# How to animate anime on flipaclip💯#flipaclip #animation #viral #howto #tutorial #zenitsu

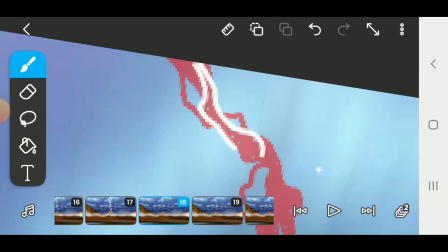397s
So in betweens are a really great way of making an animation really smooth, any animation entirely.
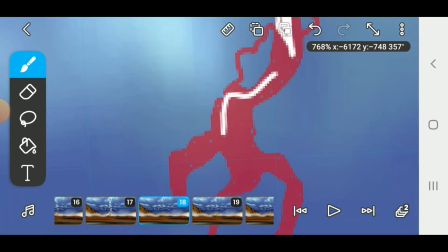404s
So what I'm doing here is adding in betweens over my drawings of the animation.
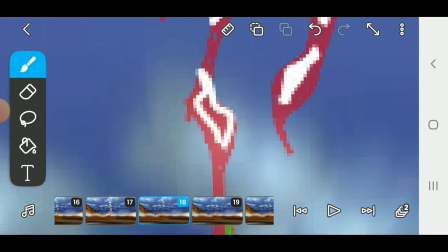411s
Just create another frame in between two frames, then make the animation.
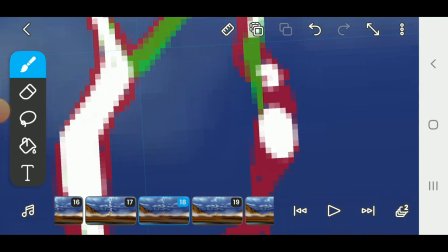421s
So in betweens are really great way to make any animation come out real smooth.
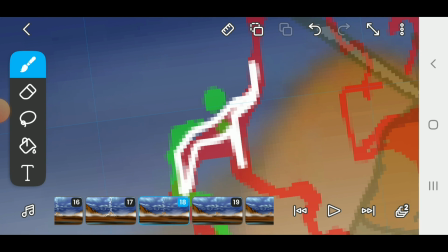426s
It's very essential to make animation that looks really catchy.
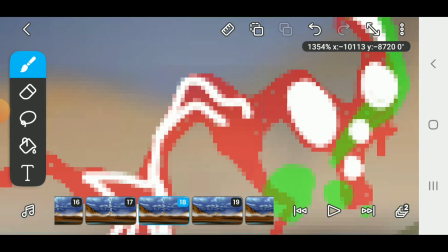431s
So what I'm doing here is adding in betweens over my lightnings to make them smooth,
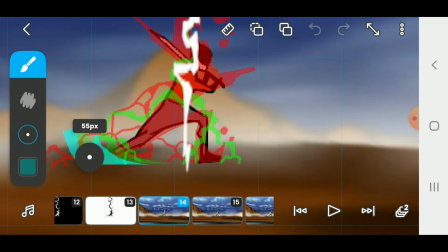439s
to give it that smooth transition in that Demon Slayer look or close.
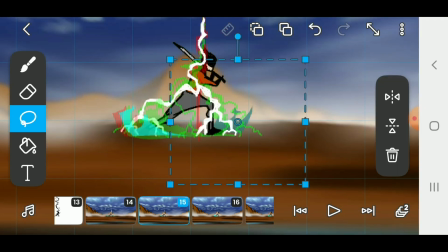445s
So yeah, that's the purpose of adding in betweens, and the little bubbles are just for show, you understand?
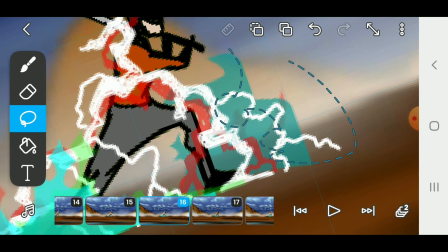453s
So there's no actual logic you can follow to make lightning animation.
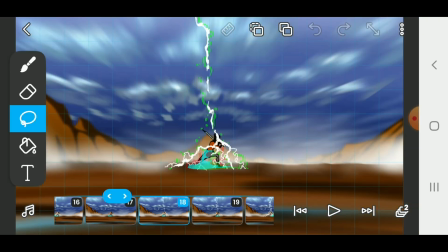460s
So this is just the way I make mine, so I'm just showing it so you will understand how,
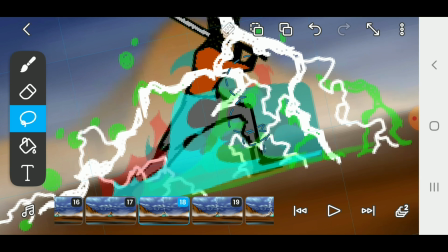468s
or follow mine if you wish.
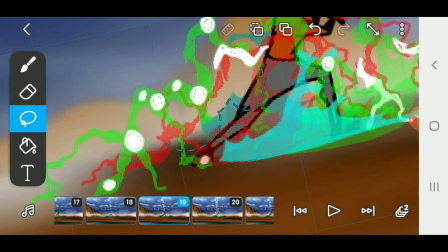471s
So now we're going to be adding some other effects like the essence, the wave,
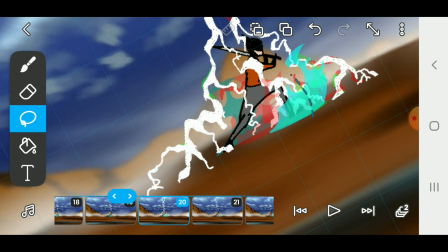480s
the aura around him. That's what we're animating now.
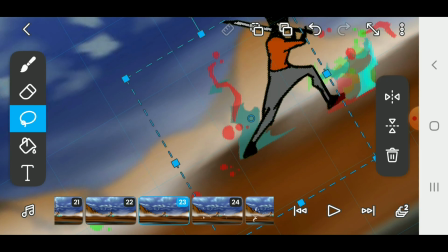487s
So we're just going to do it over time severally. This was quite a long video, over an hour, but I
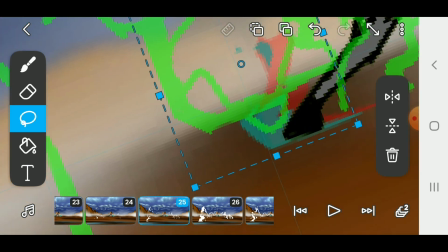498s
am going to short it as much as I can so it won't get boring,
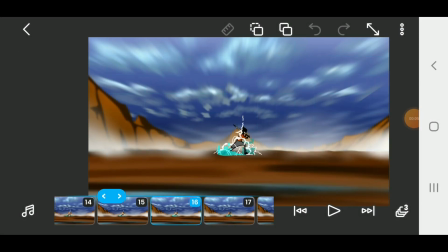505s
if that is going to even work. But you get the point.
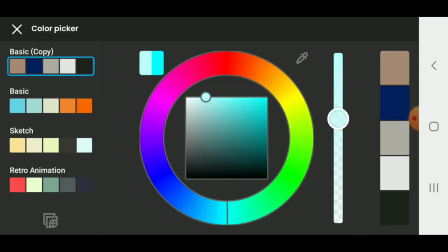510s
So this is the first effect.
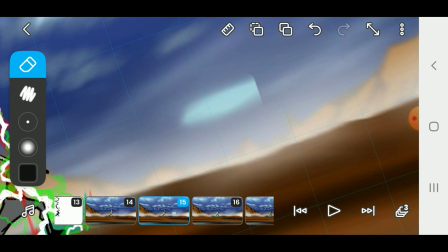513s
There are many other effects, you can also add yours, so to make it more active, make the background more active.
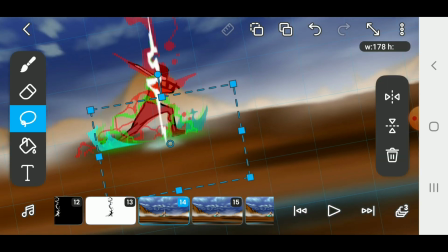521s
One thing for me when animating, if the character isn't moving, I tend to make
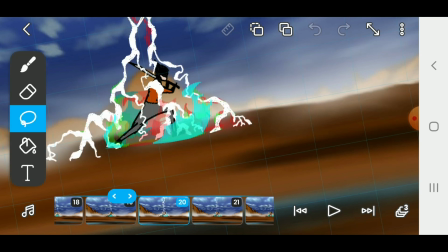528s
activities, a lot of activities on the background, so it looks nice.
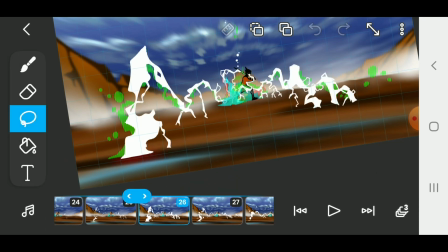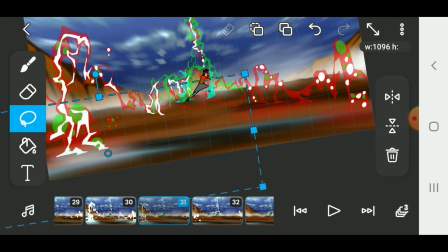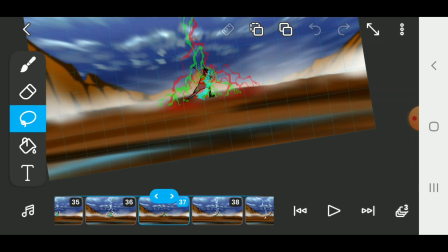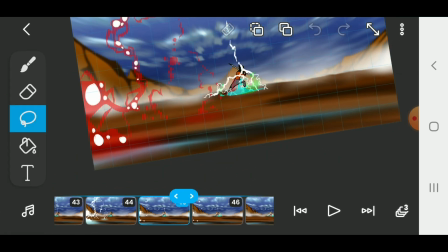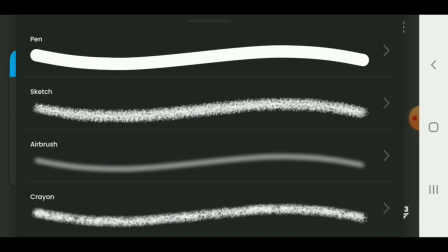591s
And now for the yellow lightning,
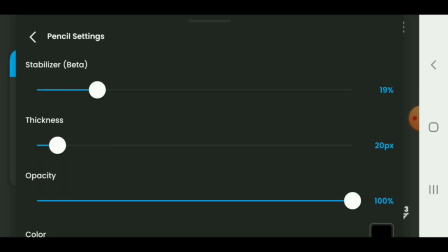595s
I'm going to be reducing the frames per second because it was kind of fast.
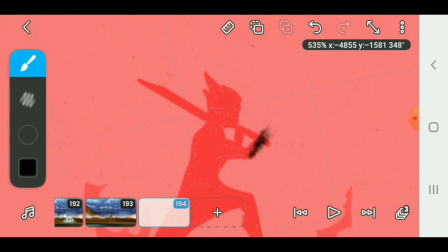601s
So now I'm using 24. So you can adjust yours to suit your preference.
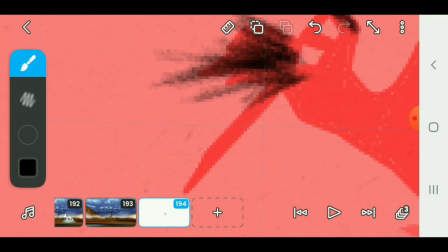609s
So now we is gonna make another impact frame for the coming of the yellow lightning.
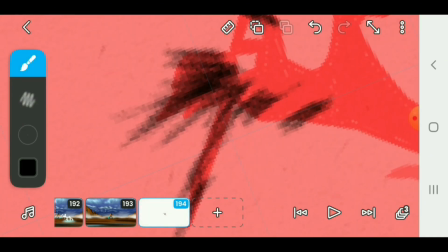616s
So this one is going to be
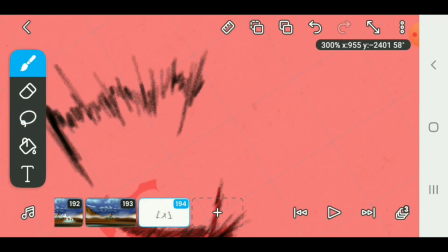621s
quite intense because I'm going to try and show the difference with both lightnings.
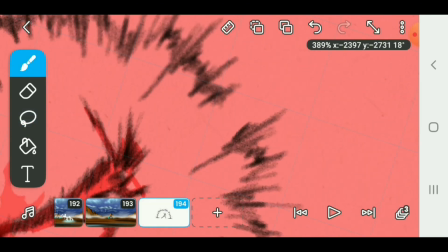628s
One is a bit stronger than the other, so this is where
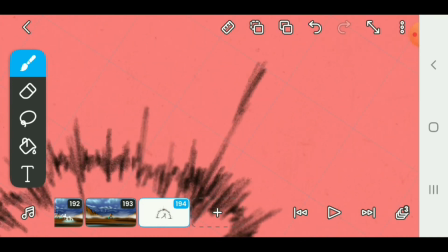633s
the animation is going to differentiate the strength of each lightning.